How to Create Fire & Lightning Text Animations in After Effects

In this tutorial, we'll be creating this elemental text reveal in After Effects. Now, pay attention to some of the cool details here.
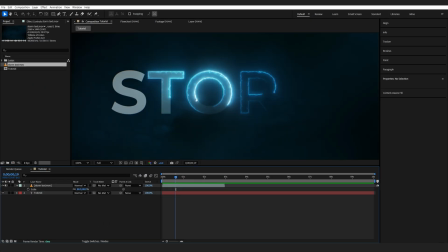0:06 So we basically got the element revealing the text first, and then the main text layer comes in.
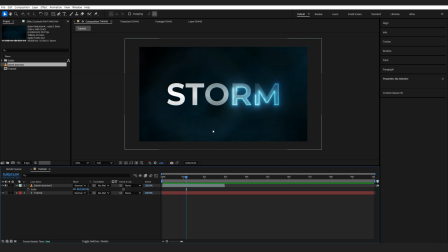0:12 And for this, we're going to be using Saber, which is a free plugin. So if you don't have it yet, go ahead and download it. So let's get into the tutorial. I'm going to create a new solid for my Saber layer and add Saber to it.
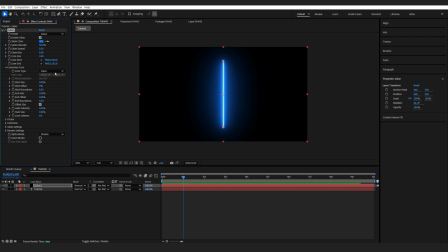0:27 I'm going to go into Customize Core, select Text Layer, and select my text.
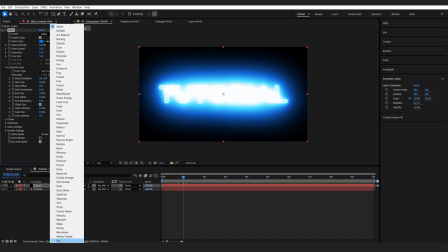0:33 I'll be using one of the presets here. So if we go down here, we got something called Zap, and it's a pretty cool preset for lightning effects.
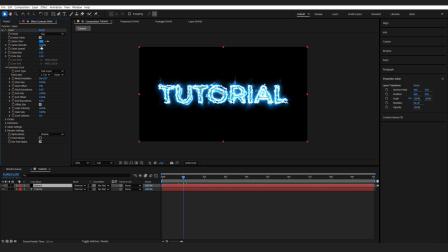0:42 So I'm going to lower the settings here, maybe the core size to 1, the glow intensity to 25, and this should be enough.
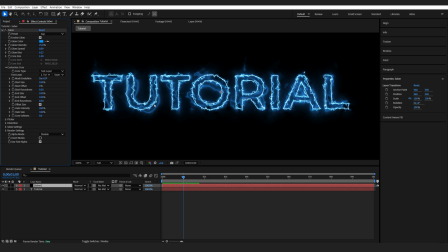0:50 Now I don't want too much bleeding here on my text, so I'll go into the distortion, and this would be my glow distortion, and I'll just lower it to maybe 15, just so it doesn't bleed out of my edges here too much.
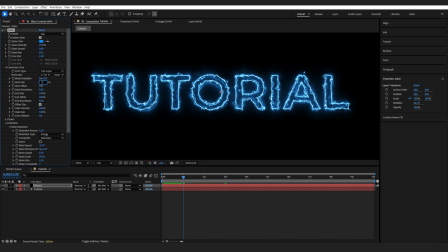1:06 Next, let's go ahead and set the starting size to 80, and the end size to maybe 30. So this way we don't just have a linear stroke, and there's like a taper effect using these two settings.
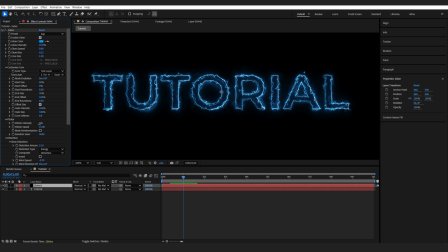1:21 Next, I'll go into Flicker, and I'm going to set it to maybe 15 and enable mask randomization. So what that does on a text layer is basically each letter will flicker on its own and not just the whole text at once, which will add to our effect.
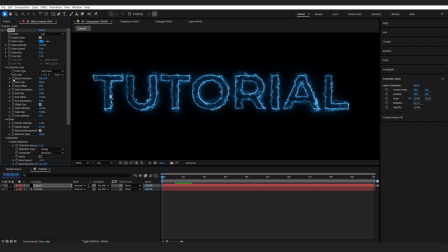1:38 Let's go to the beginning of our comp, and I'll set a keyframe for the mask evolution. Let's go to about here, and I will give it 4 full evolutions. You can set this to -4 depending on the direction you want it to go through. So if we play this back, we can see that the stroke is animated over the text.
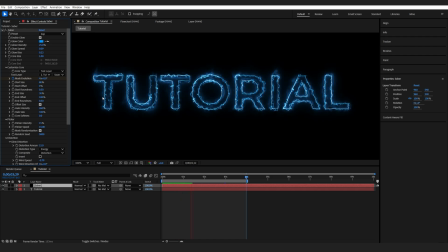1:56 We can see the end and start size here, and this is looking quite nice. So this is it for the Saber animation. Let's go ahead and animate our text. Now the cool thing about Saber is it reacts to most text animations.
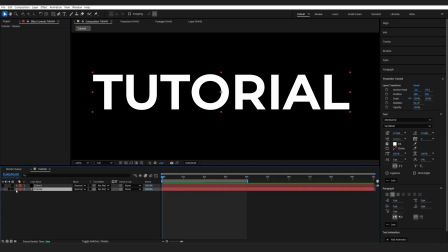2:09 So let's go into our text layer and add an opacity animator. I'll set it to 0,
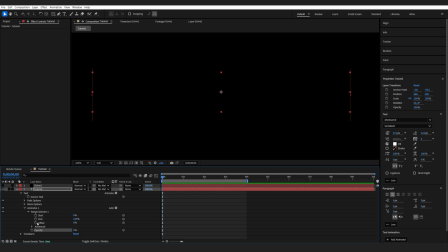2:17 go into my range selector, and animate the offset from 0 to 100, let's say about here.
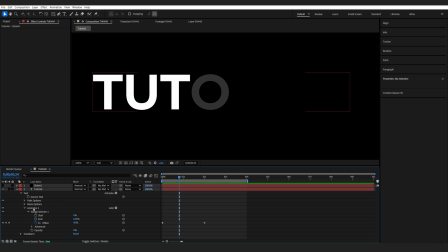2:26 So we got this fading in effect. Now if I select my animator 1, Control D to duplicate it, go to the animator 2 now, range selector, advanced, I'll set the mode from add to subtract.
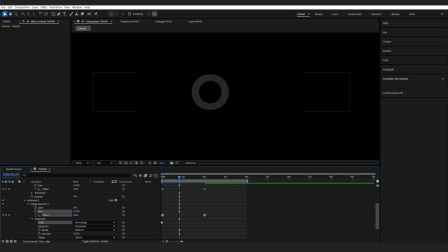2:42 Now, if I select these two keyframes and offset them by a couple of frames, you can see that we are revealing the text layer, sort of like a strobe effect, basically 1.5 letters at a time, and then it's also fading out. Now, if we go back into Saber layer here and enable it, it's not yet reacting to it.
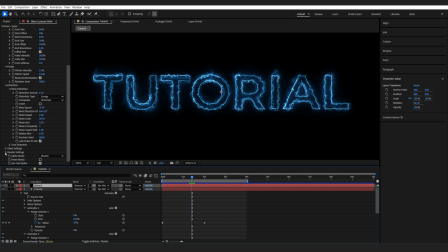3:02 Now, a solution for this would go down here into render settings, and I'll set the alpha mode to mask core. So now it's reacting to the text animator we created. Now I'm going to set the composite settings here to transparent so we can see through it.
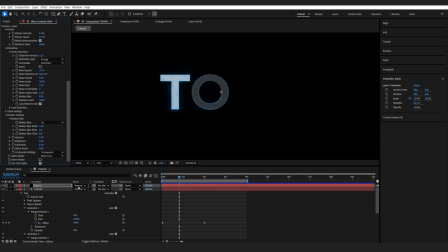3:19 And also maybe set my Saber layer to screen. Let's collapse this. And I'm going to create another text layer so it basically reveals the main text. So let's duplicate this. And I'll rename this one to main.
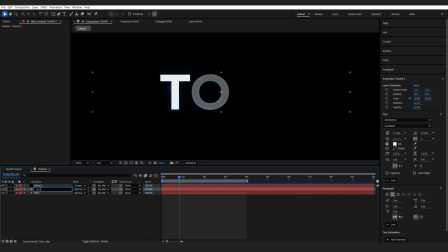3:35 And this one would be my control. Let me change the color here just so we can visually see it. Now I'll go to the main layer and delete animator 2. So it basically only reveals the text.
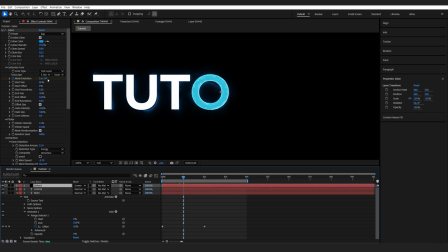3:50 And make sure under your Saber layer that you have the control layer selected. As you can see, I have it set to main still. So just control. And let's go to the main layer under the animator 1 here, advanced.
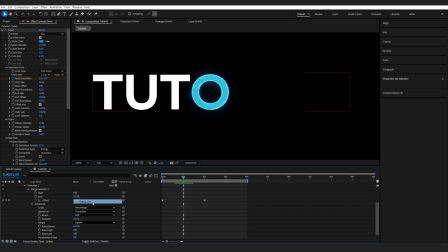4:05 And I'll change it from square to ramp up just so we have sort of like a smooth reveal.
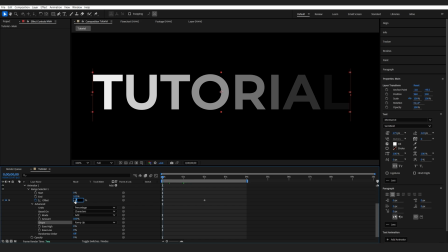4:11 And we need to update the offset, set it to -100.
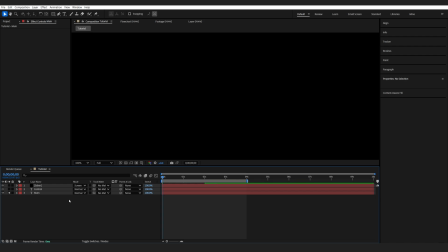4:15 So basically a quick recap of what we've created here is a base text just fading in.
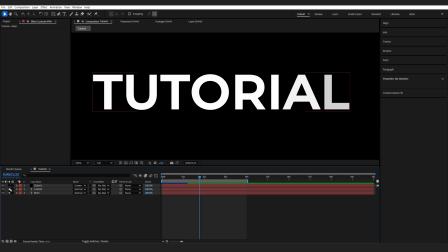4:22 So it's going to be the final reveal. Then we've got the control layer, which is a letter at a time. And this control layer tells Saber where to apply the effect. So hopefully this makes sense and wasn't too fast or complicated.
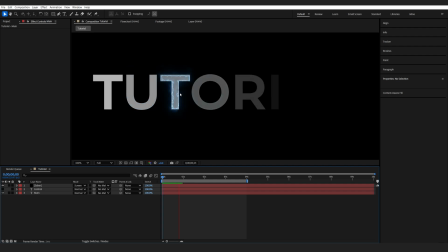4:37 So if I disable this one and play it together, can see that it basically reveals like we want to, but we just need to play with the timing.
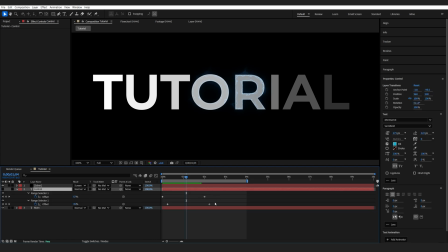4:44 So let's go to the control layer, hit U to bring up the keyframes, move them closer here, and maybe delay this one just a tiny bit. Now my main layer, Let's delay this by a lot more. So first the lightning reveals it, and then the main text.
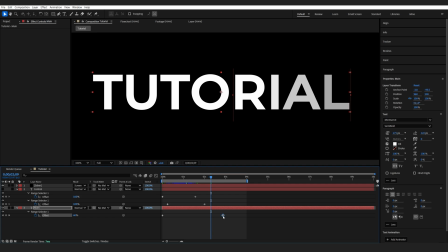5:02 So this looks pretty good. I'm just gonna delay this just a bit more so we see more lightning. This timing is completely up to you. I just wanna nail a certain point here.
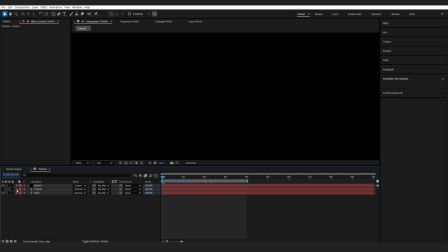5:12 Right, now in order to have it sort of like a template so we don't have to change each text layer at a time and so on, I'll simply go into these ones, and on my second layer I'm gonna grab the big whip from my source text and parent it to my main one.
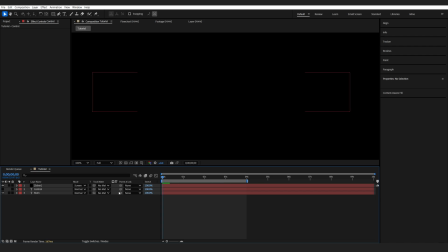5:28 Let's collapse these, and I'll also parent the layer itself to the main one.
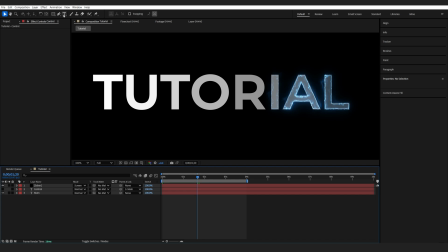5:33 So basically what that does is if we change the main text,
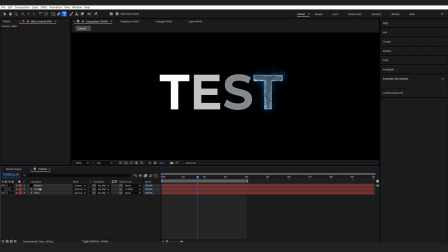5:39 the Saber effect will also react to it because the control layer is changing as well.
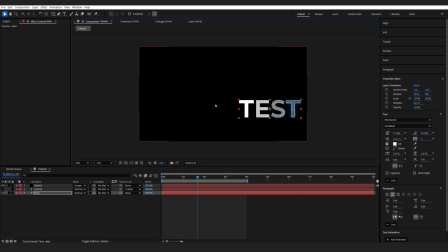5:44 Same for moving it around if you move it around the comp. So this is just nice to have it sort of like a template if you want to change the text later on.
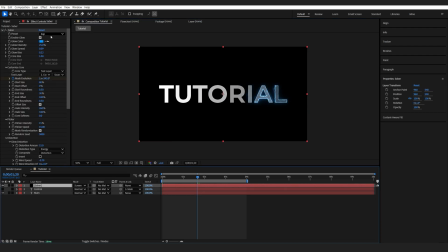5:53 Now, another cool thing about this is if we simply go into a different preset, for example, fire, we'll just set it lower so the core size is going to be 5, lower the intensity, and now we got the same type of effect but with a fire element. So let's just go back to the lightning one for now.
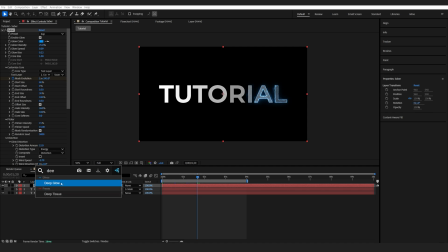6:12 And if you do have Deep Glow, which is another paid plugin, but it's simply creating a nicer glow,
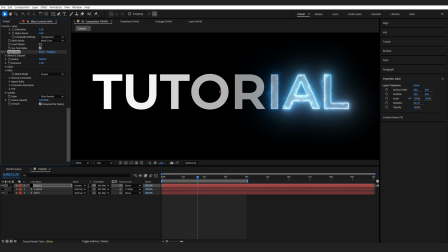6:18 it's just gonna add a bit to our Saber effect here, especially on the thicker points. I'm just gonna lower it by a lot here. You don't have to use it, it's just giving it a really nice touch.
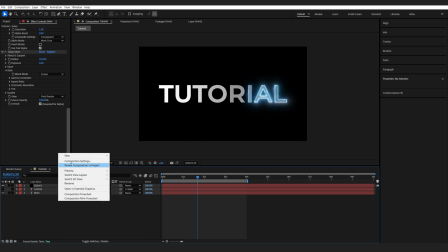6:30 So now I'm just gonna create a background. Let's make it black.
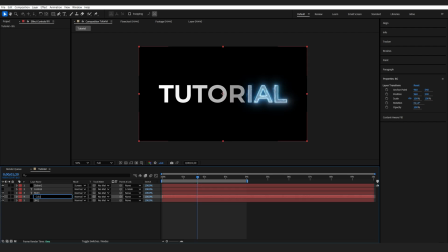6:37 I'll duplicate it, we'll call this one color, and I can add a 4-color gradient.
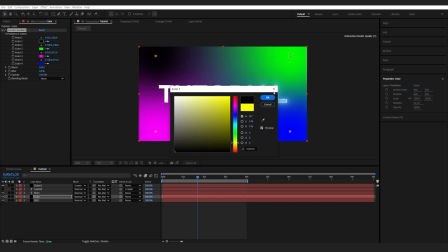6:44 I'll make something dark and blue.
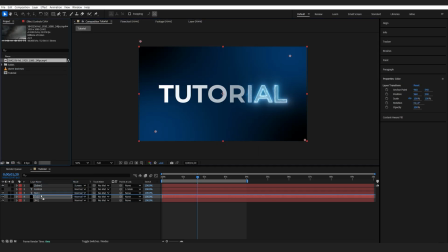6:48 And then I also got this stock footage of some clouds, which I'm gonna drop on top, and let's set it to maybe overlay.
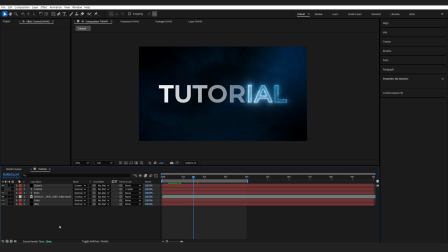6:56 So we just got it on the nice background matching our theme. And lastly, I just wanna add a bit of a gradient to my main text layer.
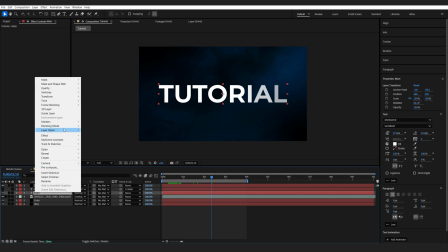7:04 So I'll right click it, layer styles, and add a gradient overlay.
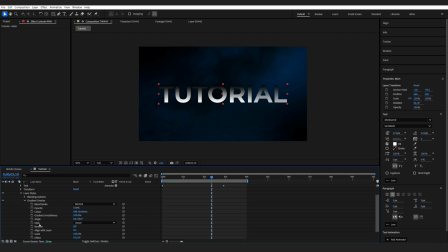7:10 Go down here, and on my style I like to use reflected, increasing the scale and lower the opacity to maybe 50, just so we have this sort of nice gradient and not just a blank white text.
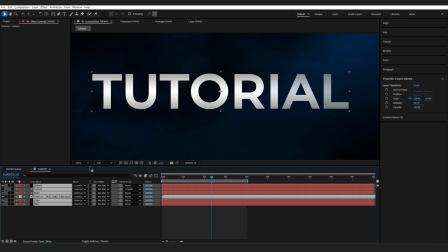7:23 Then we'll select all of my layers, Control Shift C to pre-compose it,
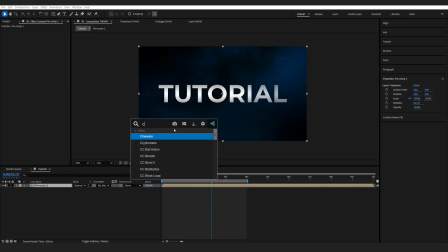7:29 and add some color correction, so maybe simple curves here, some on the reds channels. And to add this sort of a flickering effect that you've seen in the beginning, I'm gonna grab an exposure effect
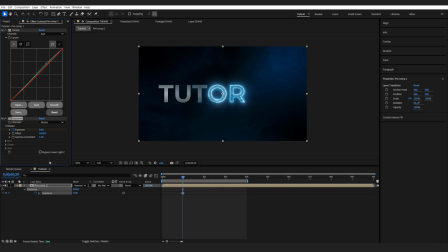7:47 and set a keyframe here, hit U to bring it up, set it to 1, copy the first frame. So I'm basically just creating a bright up kind of effect here. I do like to use exposure more because it gives a nicer vibrant color, and paste it a couple of times in my frame.
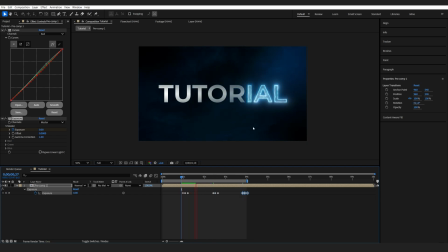8:06 So then we have this sort of a lightning effect, which adds to the atmosphere. And finally, we'll add some shake.